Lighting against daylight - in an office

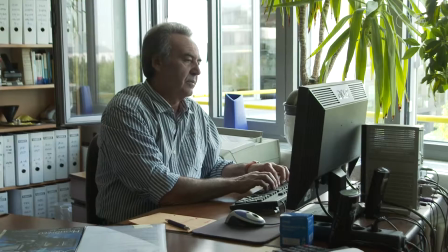12s
Here we have a typical scene set in an office with our main subject sitting at a desk.
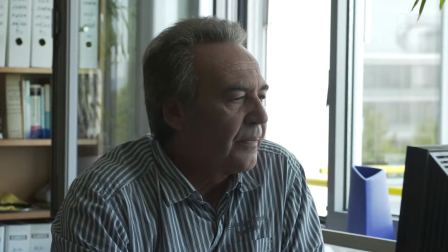18s
The lighting in this scene can certainly be improved by balancing the light on the subject with that of the background.
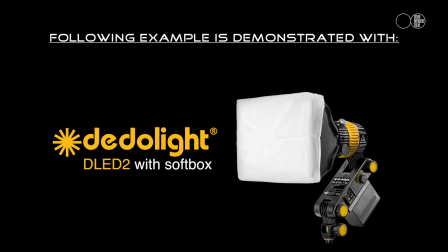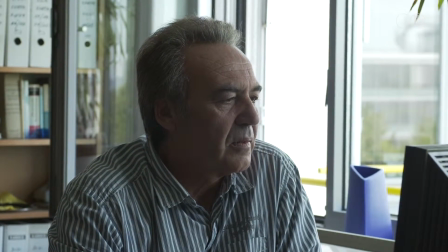33s
Using the DadoLite DLED2 is simple.
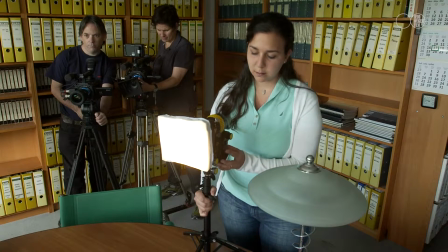37s
Aim it, switch it on, adjust the color balance and intensity of the light, and within moments you can improve any scene.
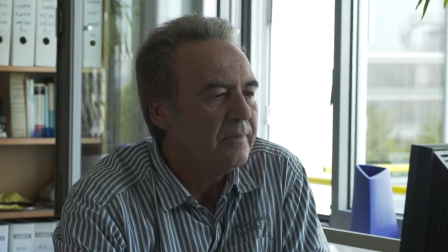51s
As you can see, without light the results are far less pleasing.
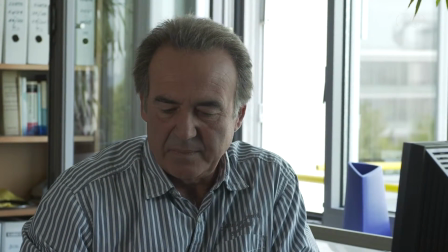56s
Direct the light onto the subject and the features of the face stand out against the bright background.
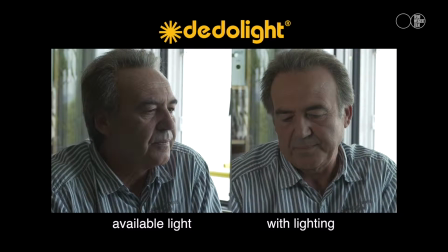64s
By directly comparing the scene with available light only with the same scene with the light switched on,
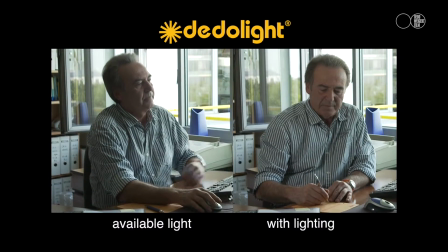71s
we can see how much difference using this light makes.
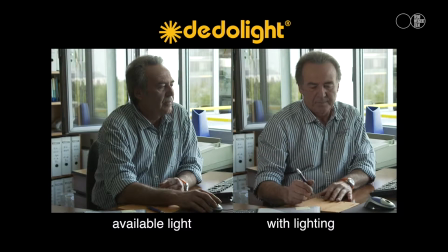75s
It takes very little effort to improve your lighting using the DadoLite DLED2.
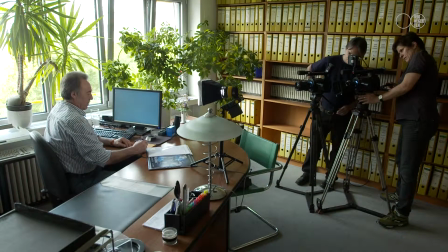81s
The light is compact, AC or battery powered, and can be fitted with softbox as in this scene or with barm doors.
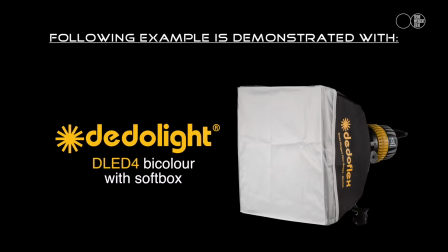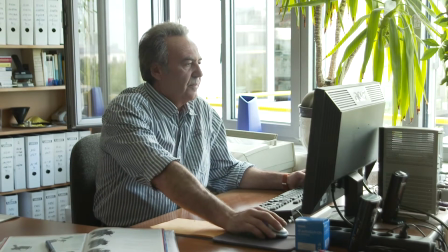95s
Back to the scene in the office with available light only. As we have already shown, this can be easily improved.
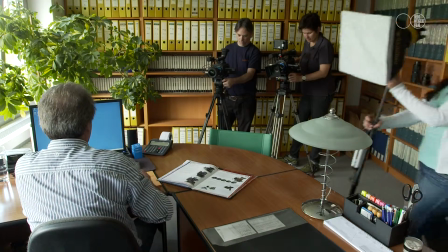104s
In this case, we are going to use a DatoLite DLED4 with Softbox.
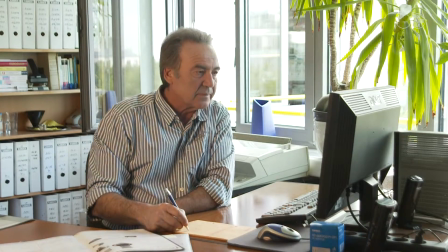110s
This offers 40 watt output which is double the light output of the light we previously used.
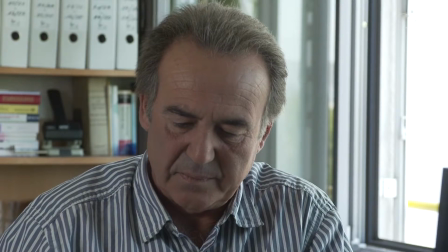118s
This is simple but effective lighting which is incredibly quick to set up and to achieve results.
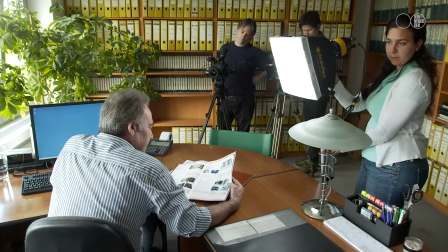127s
We can see the difference between the unlit scene and the scene lit by the DLED4.
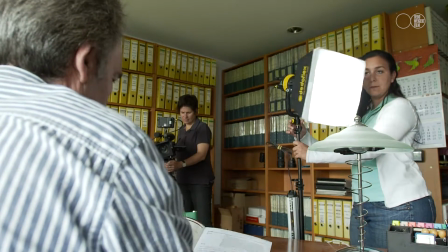133s
Here we have no light on the subject, swing the light back into position and we can see the lit result.
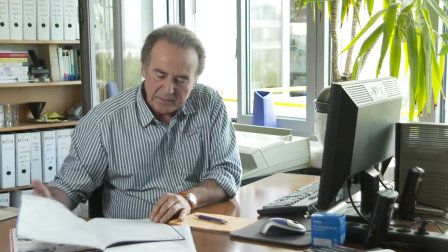144s
The fact that the DLED4 is small in size,
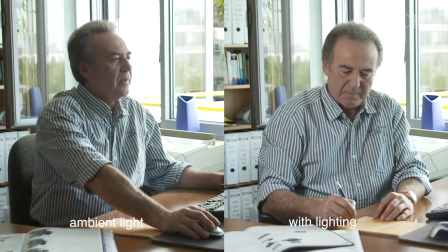148s
as mentioned it is bi-colour with high output and it can be battery powered,
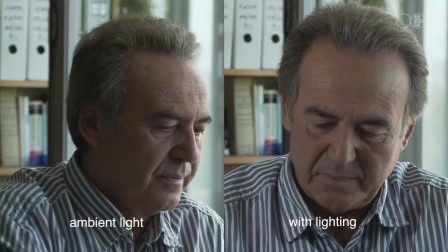154s
this makes it an ideal light for many different shooting situations.
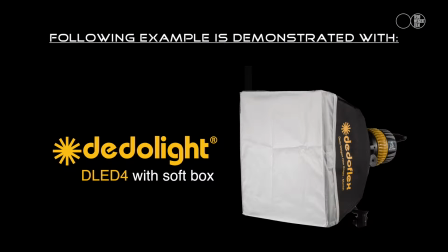159s
With softbox attached the light is transformed from a hard focusing light to a more gentle light ideal for interviews and portraits.
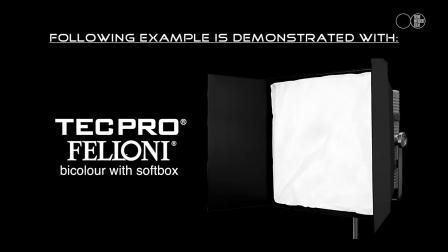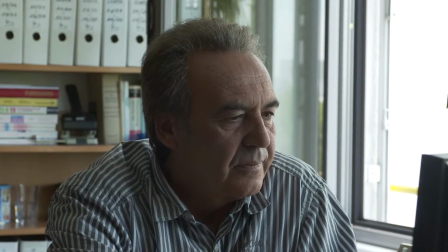176s
This time we're going to use a different type of light.
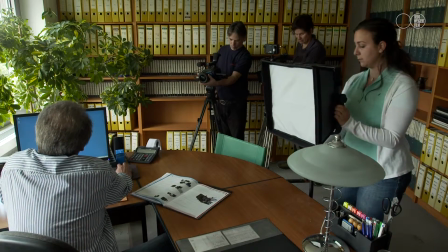180s
The Filoni is an LED panel light in this setup with softbox attached.
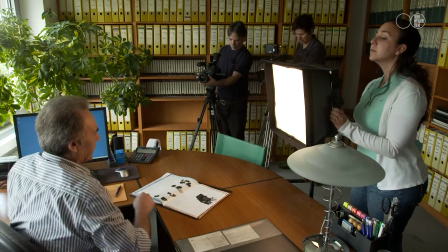186s
Position the light, switch it on and set the intensity and color temperature.
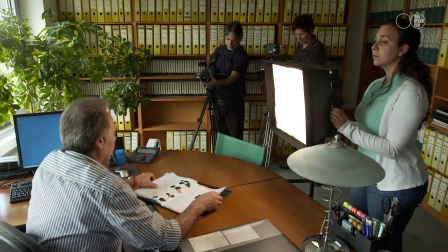192s
The procedure is the same as what we have already done with the lights in the previous examples.
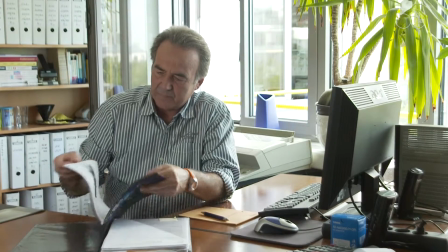197s
Note the character of the light is different between each of the lights which we have used.
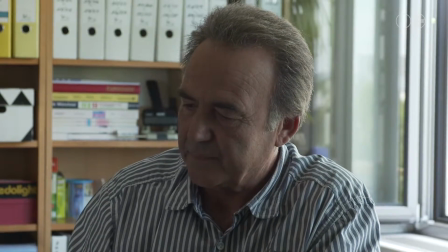202s
In the case of the Filoni, the larger surface area makes for a nice even light across the subject.
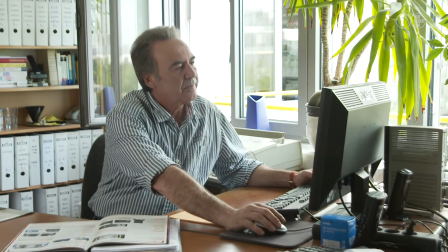211s
The Filoni can be used as a fill light or a key light with or without softbox attached.
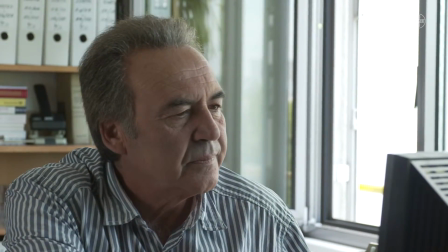217s
There is also a grid and standard diffuser available.
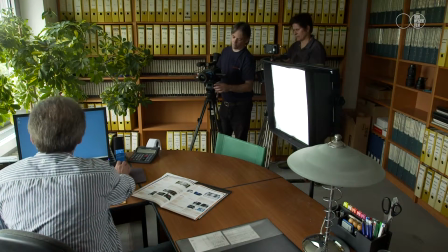222s
We can compare the scene with ambient light and with the light from the Filoni.
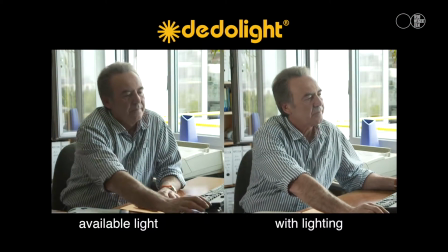227s
The side-by-side comparison clearly shows the difference between the lit and the unlit scene.
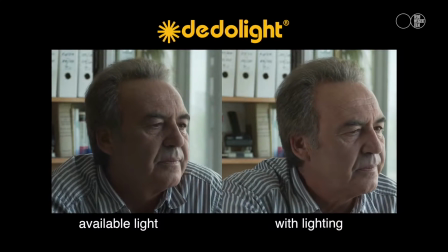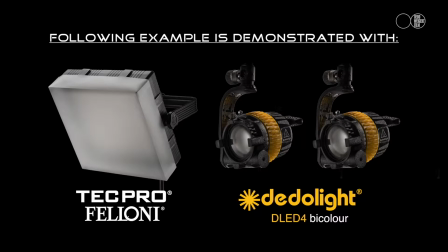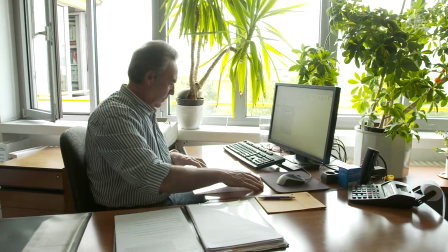243s
Each of the setups so far has been using simple lighting with only one light at a time.
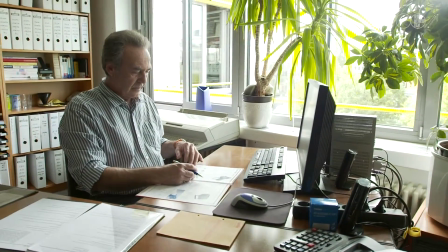249s
We can get more sophisticated and combine the lights we will use.
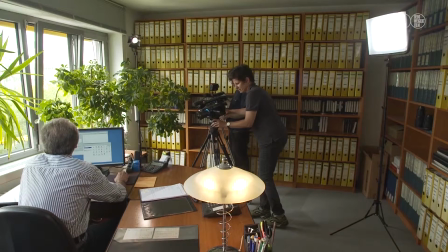254s
Here we will take a more traditional approach with a key light, a fill light and a backlight.
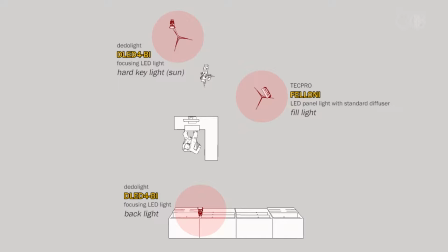261s
The reason for working with three lights as opposed to one is because this gives us greater control over the lighting. We can add shape to the subject with light. First we switch on the key light.
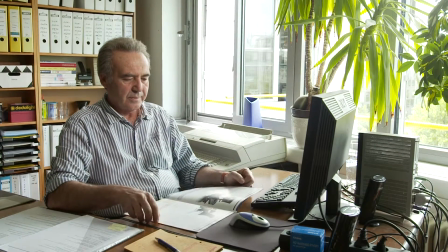276s
This is a DadoLite DLED4 which is a focusable light. This is the main light or the brightest light on the subject.
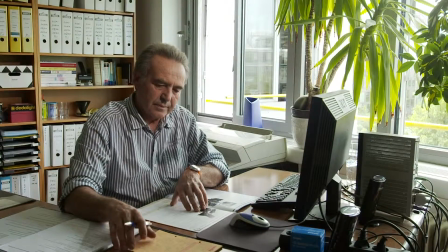286s
Next we add a fill light. For this we are using a Filoni with standard diffuser in place.
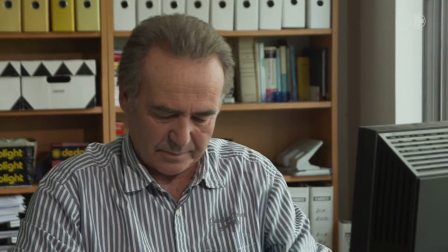293s
The scene is actually starting to look quite good now,
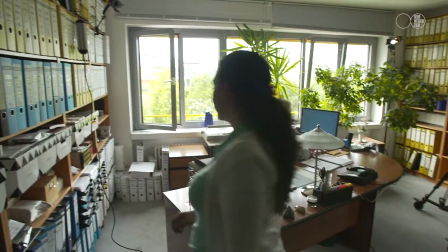297s
however we can add a subtle touch with the backlight which is a second focusable DadoLite DLED4.
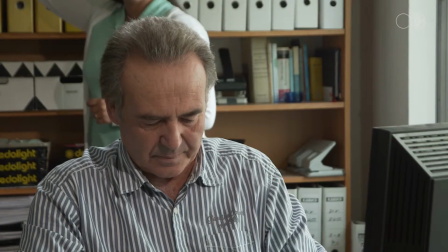305s
The combination of these three lights makes for stylish lighting on our
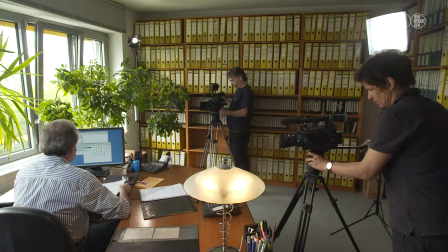309s
subject to a level which we could not achieve using only one single light.
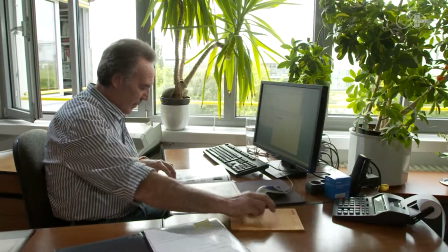316s
There is a big difference between the unlit scene and the scene with the lighting.
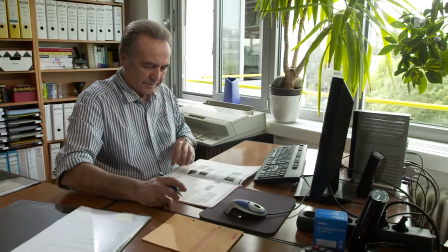322s
Combined with some camera movement, this makes for a very classy shot.